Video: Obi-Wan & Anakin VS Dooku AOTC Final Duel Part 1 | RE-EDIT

Hey Wookiees, Rebels, and more. Welcome back to the channel. Today we are going to be in episode 2 and we are going to be dealing in the final duel of the film. I'm going to be breaking this down into two parts with this one being part 1. We'll be focusing on Obi-Wan, Anakin, and Dooku and their part of the fight and all the problems I think we can try and solve in post-production. We'll be going through the whole thing, I'm going to be trying to fix this entire duel and just trying to make it feel better and make it more organic and before we get into the first edits I want to start with my biggest problem in this fight where Obi-Wan and Anakin both telegraph their fights. Now I understand that these two Jedi have never been in a lightsaber duel before but I still it breaks my immersion when Anakin sits there for two minutes waiting for his arm to be chopped off. Or in this case where Obi-Wan who clearly understands strategy decides to say the plan out loud.
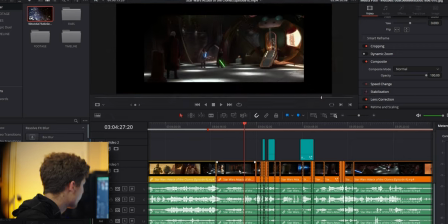[1:01]
Let's look at the before.
You're going to pay for all the Jedi that you killed today Dooku.
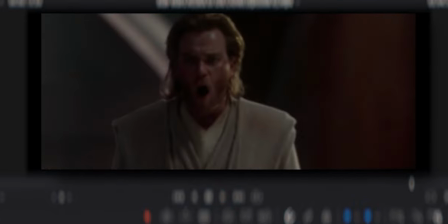[1:08] We'll take him together. You're going slowly on the left. I'm taking him now! No Anakin no!
So if we look, Obi-Wan says we'll take him on the left. I don't feel like Obi-Wan should be telling Count Dooku, even if it's whispering, I feel like he said it loud enough to where Count Dooku would be able to hear him being like, oh, okay, so Obi-Wan's going to take me on the left, and then I guess Anakin will take me on the right. Obi-Wan should have an understanding that they are outmatched. And while he's right to take Dooku on as a team, he unfortunately telegraphs what they're about to do. So in my opinion, Anakin rushing in and not listening to Obi-Wan is just as silly as Obi-Wan telling Count Dooku what their attack strategy is about to be. So in my edit, I've just cut that out. So Obi-Wan says, we're going to take him together. Followed by Anakin saying, I'm going to take him now. See how it plays out.
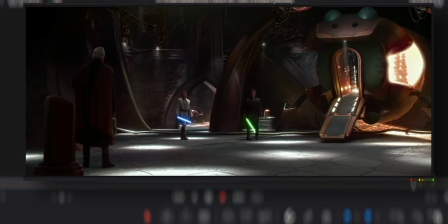[2:09] You're going to pay for all the Jedi that you killed today, Dooku. We'll take him together. Now!
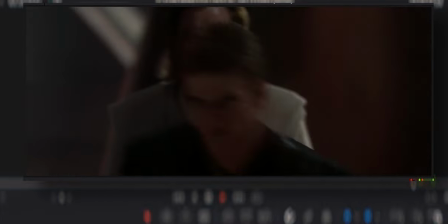[2:14] No, Anakin, no!
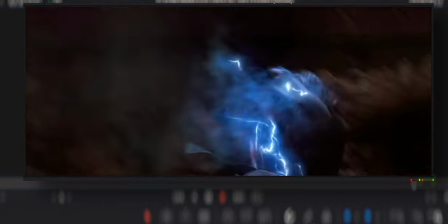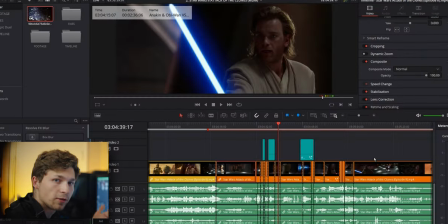[2:22]
And to me, this just makes more sense, but let's keep moving on.
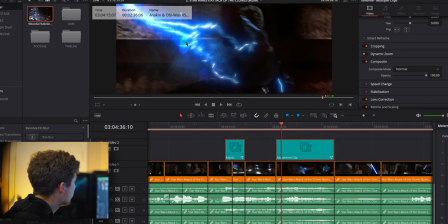[2:25]
You might notice these adjustment layers right here, and that's because I wanted to include this lens dirt to the force lightning. This is to try and make the lightning feel more tangible, more real, and just more powerful overall. I feel most people won't even notice an effect like this, but I feel like adding this little touch makes Dooku's force lightning feel that much more powerful. Let's look at it one more time with it.
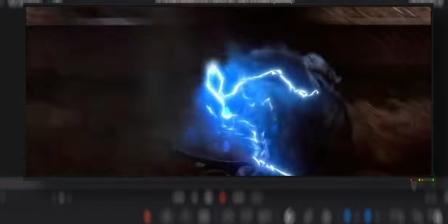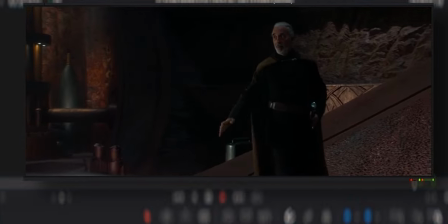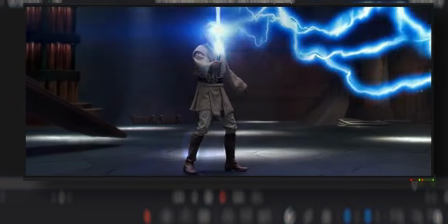The Obi-Wan and Dooku fight pretty much plays like it normally does in the film and we're going to skip ahead to when Anakin joins the fight.
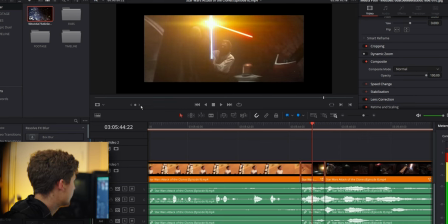[3:14]
I also cut this shot a little bit right here because I felt like it was a little too clunky of choreography and it lasts for like two seconds.
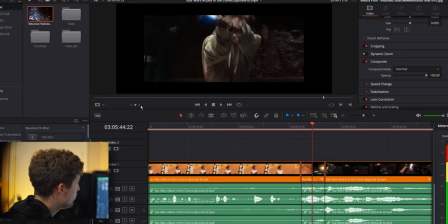[3:24]
So I wanted to cut straight to this moment where Obi-Wan
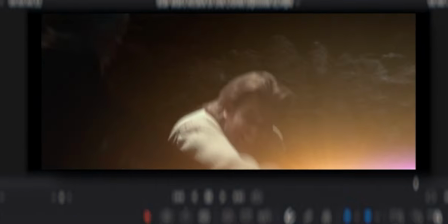[3:28]
pulls Dooku down and it kind of kind of works really well.
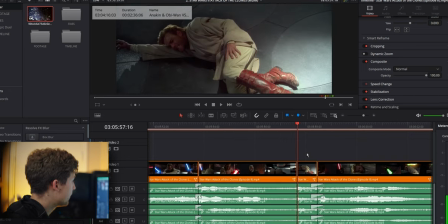[3:34]
All right here's a bigger change I've made.